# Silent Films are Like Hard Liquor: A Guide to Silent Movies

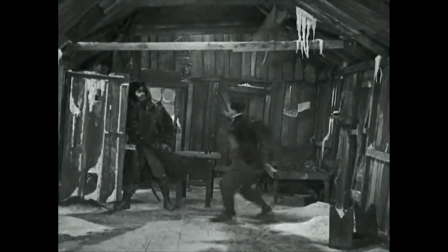Go on. Get out!
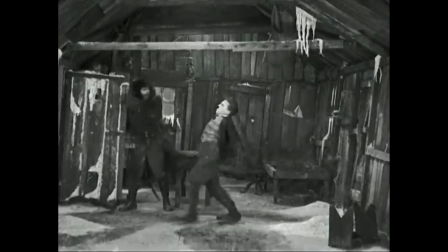The timing is off, and the explanatory voiceover makes it feel like a children's movie.
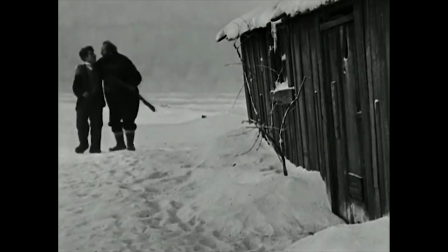Moreover, if you're trying to get used to watching silent movies, this version won't help.
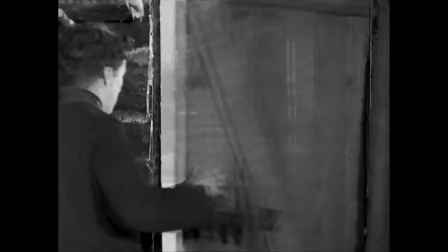Instead of learning how to read the grammar of silent filmmaking, you'll instead be relying on voiceover to carry you through silent movies.
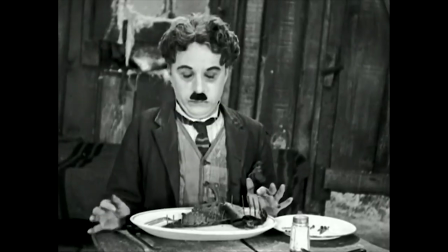In other words, these crutches make the movies worse and hinder your ability to read them.
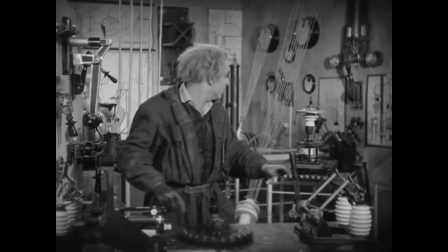5. Don't cheat. This one probably seems weird, but I basically mean don't modify the film or the viewing experience to make it easier.
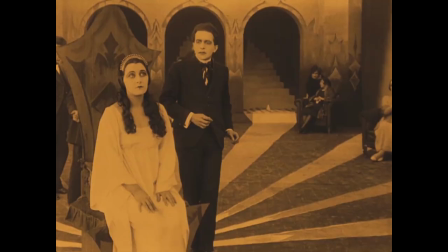One example of this is watching silent movies on fast-forward. Now that might sound insane, but this is a thing people apparently do. So, story time.
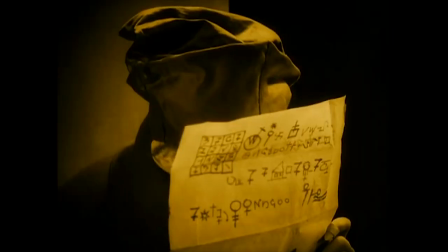A few years ago I was at this party, and I meet this guy who finds out I'm into movies, and he proceeds to tell me that he watches almost all movies on one and a half times speed,
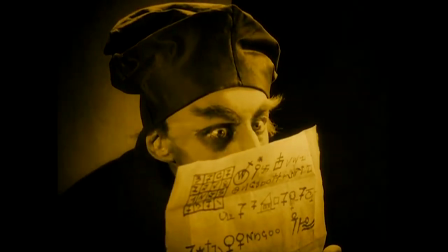so he can watch more films in half the time.
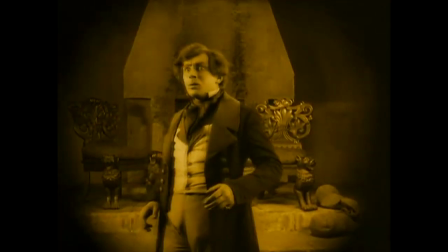And though I didn't show it, I felt a mixture of disgust, horror, and pity, the likes of which I cannot adequately describe.
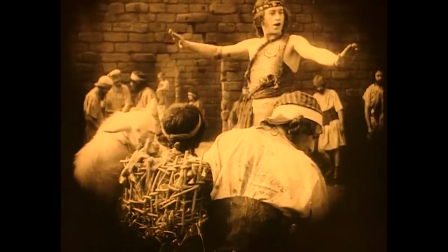In any event, it might seem tempting to do this with silent films. It'll undercut the slower pacing of silent cinema, and you also won't be stepping on any dialogue.
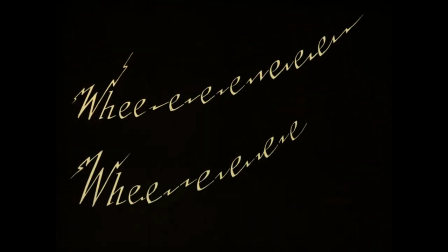There's title cards, of course, but if you're a fast enough reader, you'll probably be able to keep up without trouble.
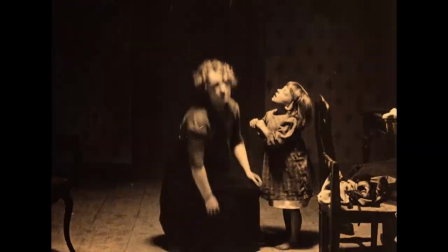Indeed, you could conceivably watch silent movies like this and understand them, but you also lose a lot in the process.
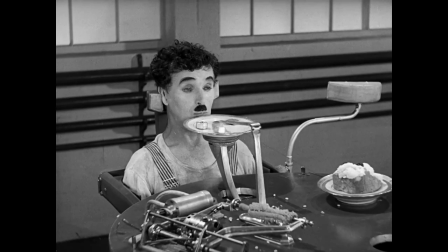Think about how crucial timing is to comedy.
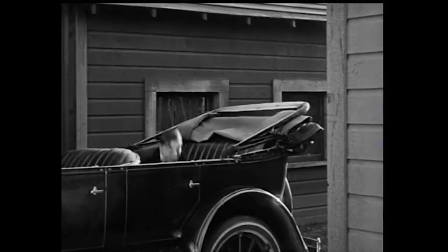How the difference between a joke or gag that's clever and one that actually makes you laugh is often a simple manner of timing.
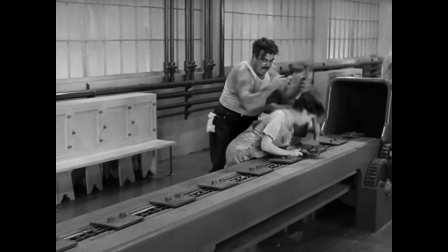These are the qualities you obliterate when you watch a silent film on fast forward. The timing of a gag is just as important as the gag itself.
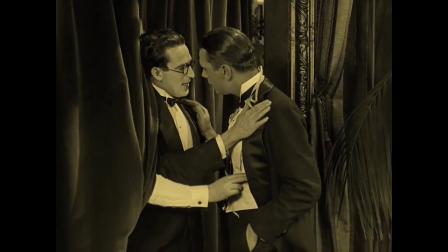And there are also nuances to physical comedy that take time and attention to really appreciate.
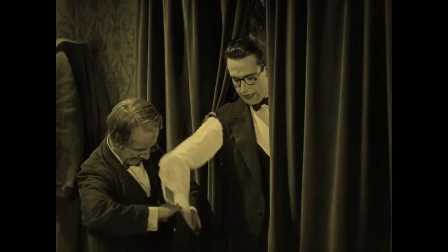So if you alter the speed of the freshmen so you can blast through Harold Lloyd's filmography more quickly, you're not going to get the jokes.
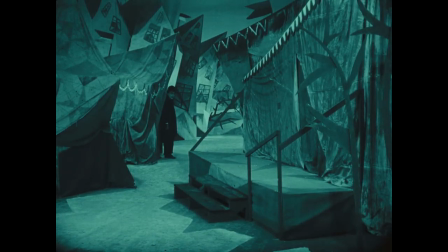And this isn't exclusive to comedy. Consider the spectacular visuals of German Expressionism, how the cityscapes of Metropolis generate this sense of reverence and awe.
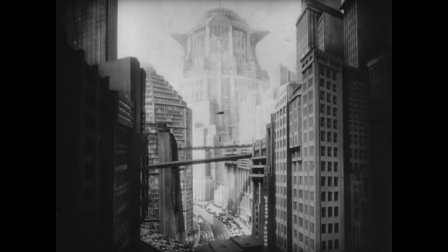These overwhelming sci-fi vistas clearly triumphs of art and technology,
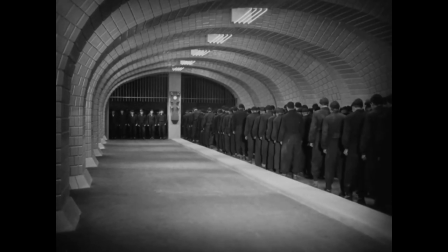yet also symbols for the dehumanization of the worker in the face of industrialization.
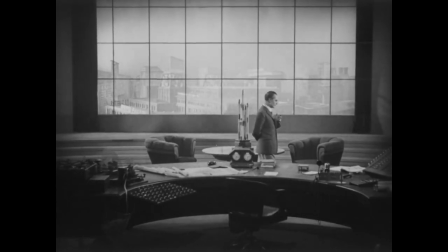Of course, it's hard to see this when you're not actually taking the time to really absorb these visuals and consider both what they mean and how they make you feel.
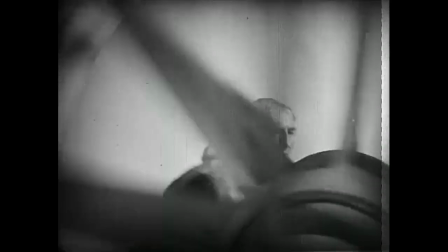And in general, feelings are what's really going to get crushed by watching silent films in this haphazard way.
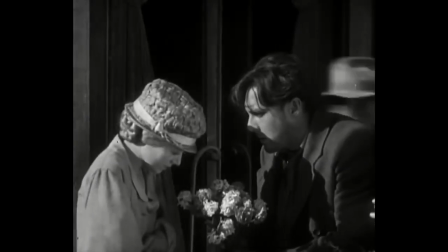It's hard to get swept up in the crumbling marriage and eventual romantic reconciliation in Sunrise
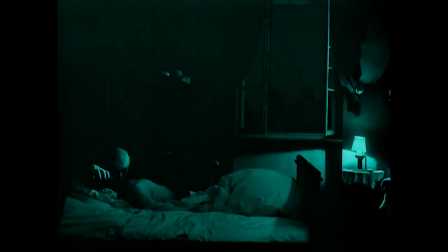when you approach silent movies as just a thing to consume rather than a work of art to enjoy.
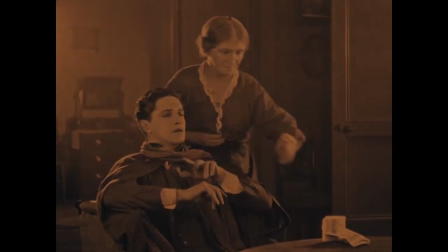Don't approach movies with this kind of attitude. It's the cinematic equivalent of knowing the words without knowing the music.
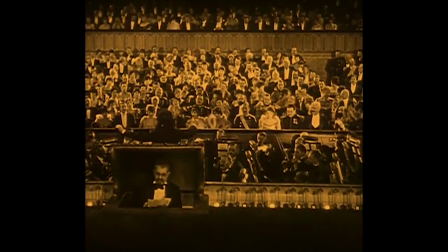And speaking of music, it can also be tempting to just add your own soundtrack to silent movies.
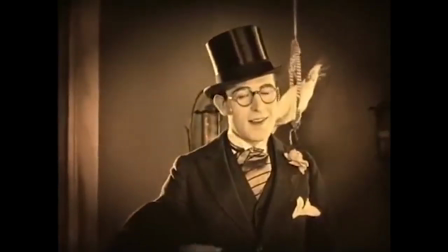They are silent after all, how important can the music really be? Don't do this.
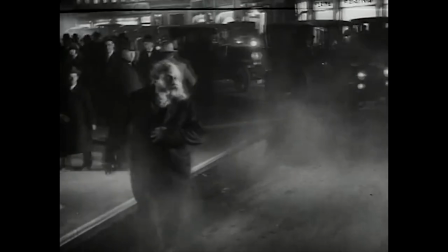First off, if you're playing your favorite songs and podcasts while watching silent films, you're not watching silent films, you're listening to your favorite songs and podcasts.
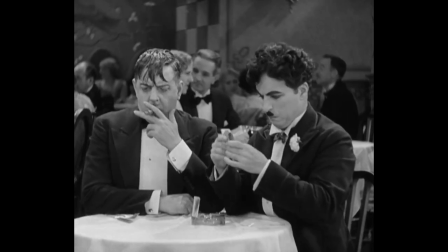Moreover, while it's rare to find silent movies accompanied by the same music which played on theatrical release, distributors still do their best.
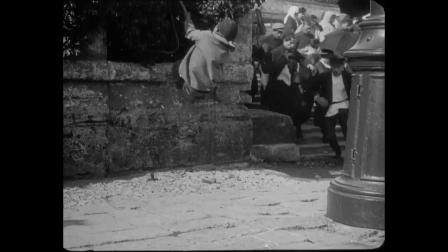The scores provided for silent movies do their best to mimic the era they come from, are sometimes inspired by notes from the filmmaker or pertain to a specific film, and usually are conceived to match the tone and emotions of what's going on on screen. Now, this doesn't always work out.
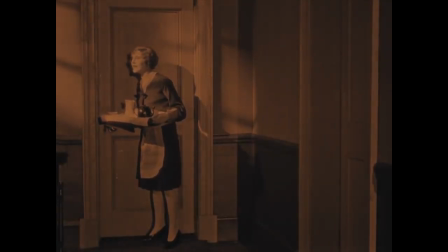The 2012 restoration of The Lodger, for example, features this puzzling musical choice.
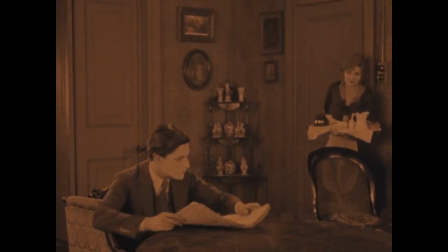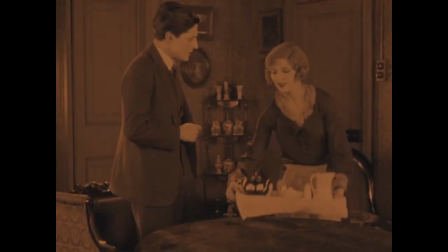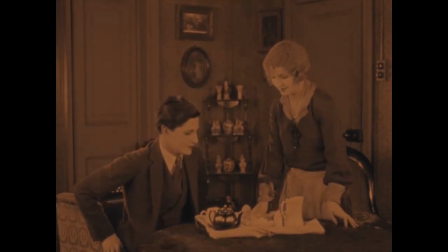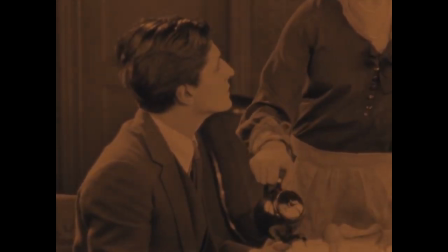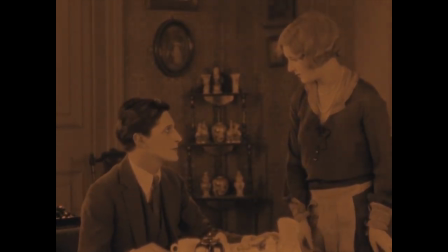Actually, I kind of love this song, but it's still baffling that they added a very modern-sounding song with English lyrics to a silent film.
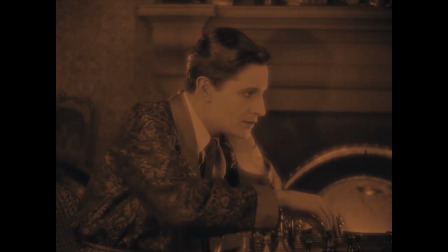Also, the audience isn't sure at this point of the film if this dude is a serial killer or not, so again, weird choice.
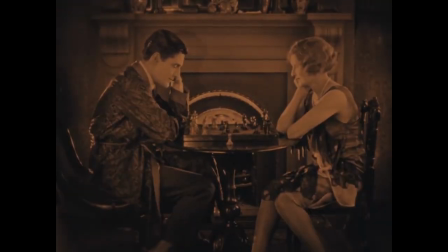But oddities like this are the exception, not the rule.